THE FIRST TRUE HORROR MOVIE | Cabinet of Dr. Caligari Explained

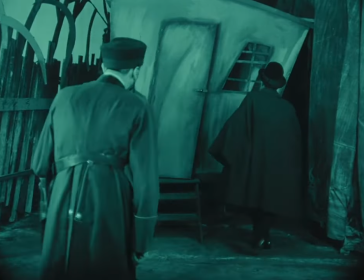8:13 Confused, he goes to confront Dr. Caligari, who brings out the cabinet,
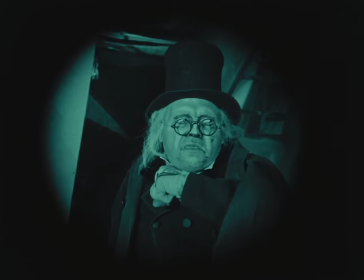8:19 the casket, and shows them Caesar still asleep.
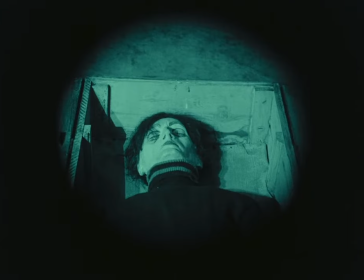8:23 Yet when they examine more closely, they and the audience see that the Caesar in the cabinet is actually a doll.
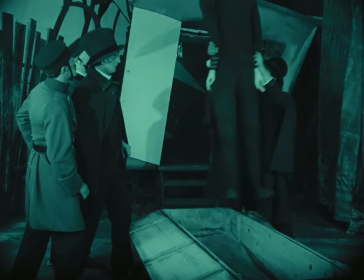8:33 In all that confusion, Dr. Caligari sneaks away, and then Francis runs after him.
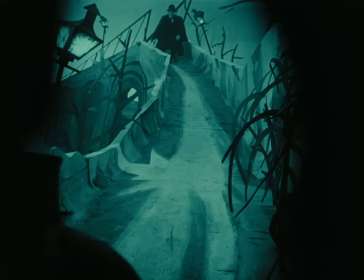8:39 Dr. Caligari leads Francis on a chase and goes to an insane asylum.
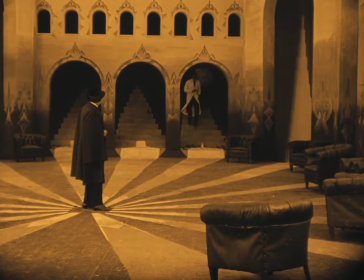8:45 When Francis enters, he asks the staff if someone named Dr. Caligari is a patient.
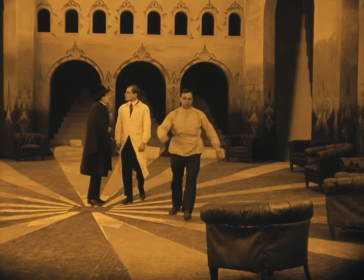8:51 They tell him that he needs to go see the director.
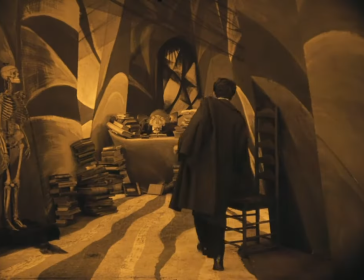8:54 But when Francis approaches the director's office, he is shocked to find that the director is actually Dr. Caligari himself.
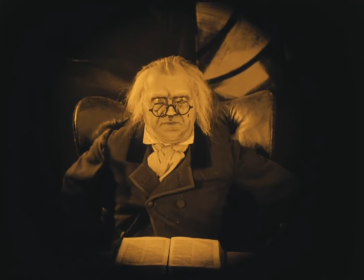9:03 Now, this is the first of a series of plot twists at the end of this movie,
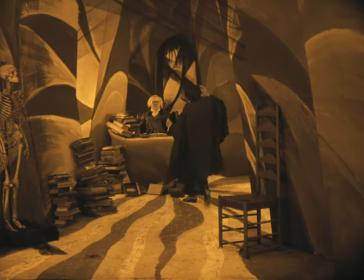9:08 and I must say that it's worth noting that this is a very early use of plot twists in the art of cinema,
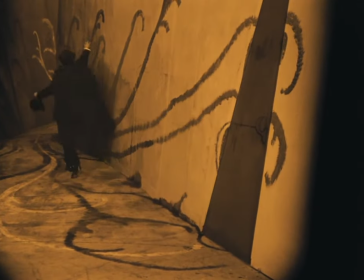9:14 and an effective one at that. It helps to throw off the audience, which adds to the feeling of unease and of dread.
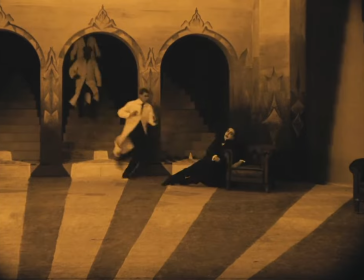9:23 Francis, in shock, leaves the office and he tells the staff of the asylum all about the murders, so they agree to help him.
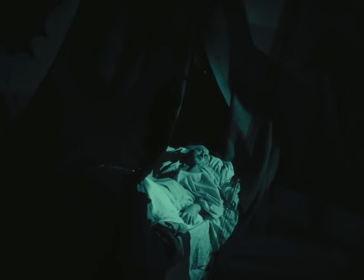9:30 That night, while the director is sleeping, the staff and Francis search the director's office.
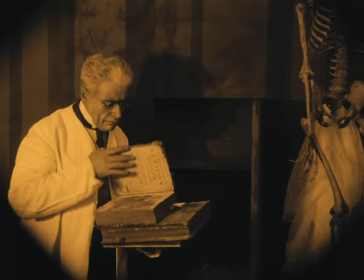9:36 Inside the office, they find a book that details the myth of Dr. Caligari.
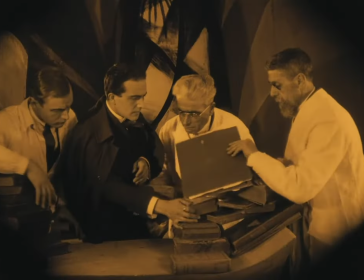9:42 They also find the director's diary.
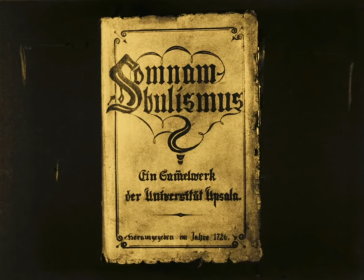9:45 We learned through this sequence that the director idolizes this mythic figure of Dr. Caligari,
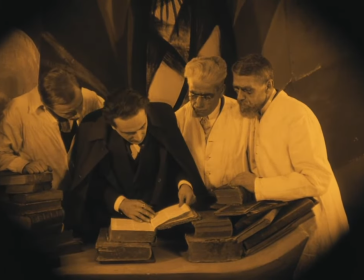9:52 and is obsessed with the question of whether a sleepwalker could be compelled to commit murder.
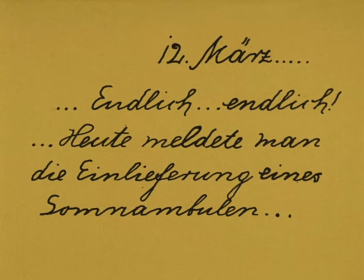9:59 Act 5 ends with a flashback sequence of the director's first meeting with Caesar,
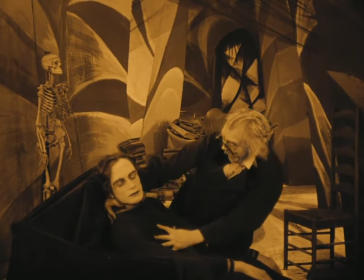10:05 and that his being overjoyed at his opportunity to live out his fantasy. In the flashback,
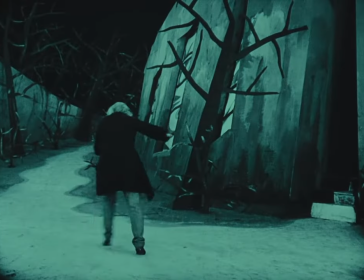10:11 we see the director's descent into madness as he hallucinates the words become Dr. Caligari over and over and over.
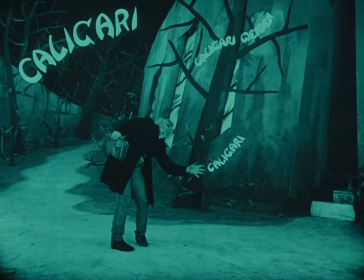10:23 This entire sequence is incredible for its time.
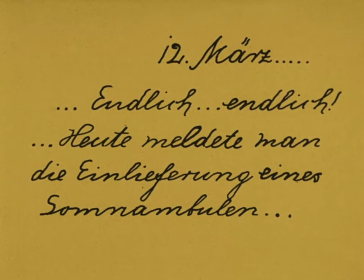10:27 This flashback transition, first of all, is extremely innovative.
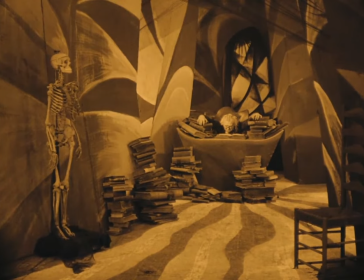10:32 I love how it utilizes the quadrants of the frame to show that we're transitioning from one time to another.
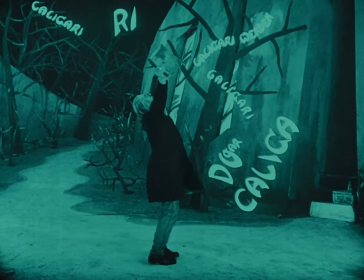10:39 It's also worth noting that this descent into madness is an early use of visual effects,
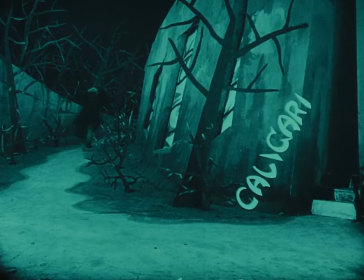10:46 with seeing the words being written on the walls and in the air.
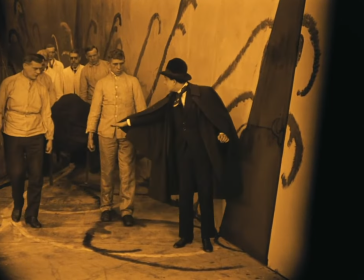10:50 The staff at the asylum find Caesar's dead body, bring it to the director, and confront him with it.
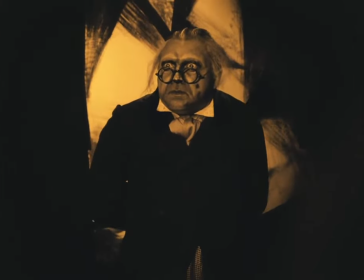10:57 When the director sees it, he cries out in anguish.
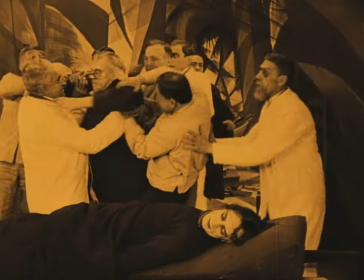11:02 But the staff then wrap the director in a straitjacket and place him in a cell. This is when the frame comes back into play, as the film then centers back on the two men from the beginning of the story,
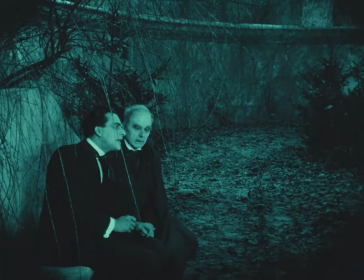11:15 Francis and the unnamed old man.
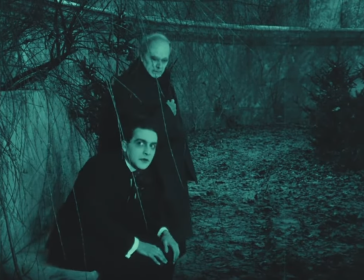11:19 This brings what we're led to believe is closure to all of the narrative threads that had been woven at the beginning.
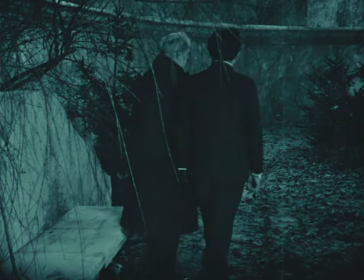11:25 They leave where they were, and they begin to walk, and then they enter the main room of the asylum.
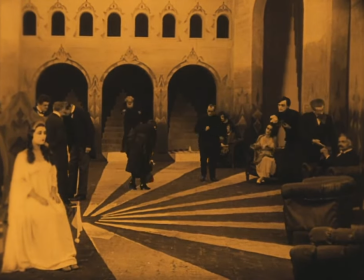11:31 Inside the asylum, we see many, many people, including Jane,
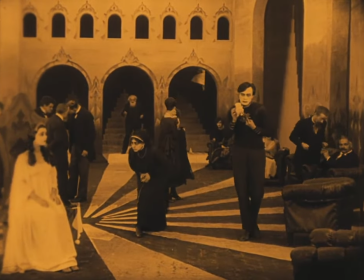11:35 sitting on what looks like a throne and and Caesar is awake smiling and he's holding
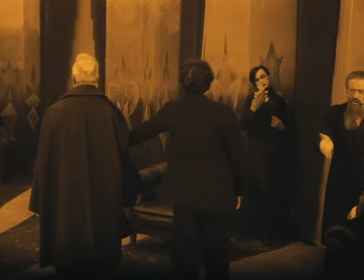11:42 flowers Francis sees Caesar and is frightened even though he's not
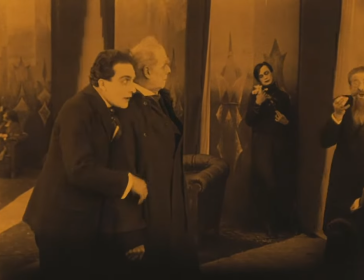11:47 intimidating in this form he warns the old man not to let Caesar tell his future or he'll
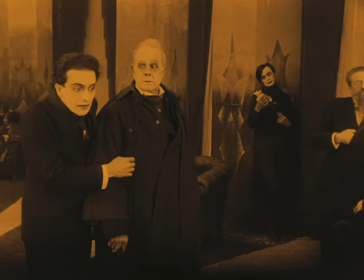11:53 die then Francis sees Jane goes over to her and asks her to
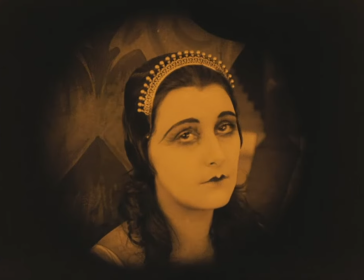11:59 marry him and she responds cryptically we are not free to answer the call of our hearts,
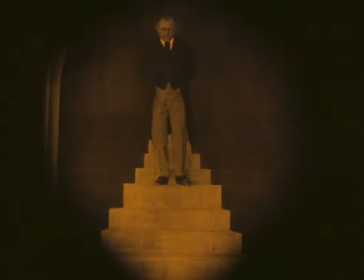12:06 she says. Then, the strangest of all happens.
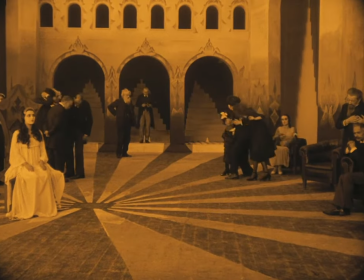12:11 The director emerges from the staircase behind them. Yet, he looks different.
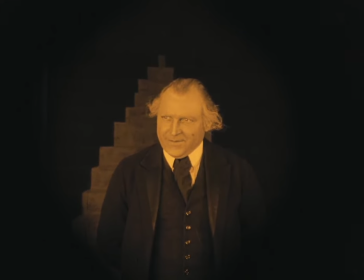12:17 He looks normal.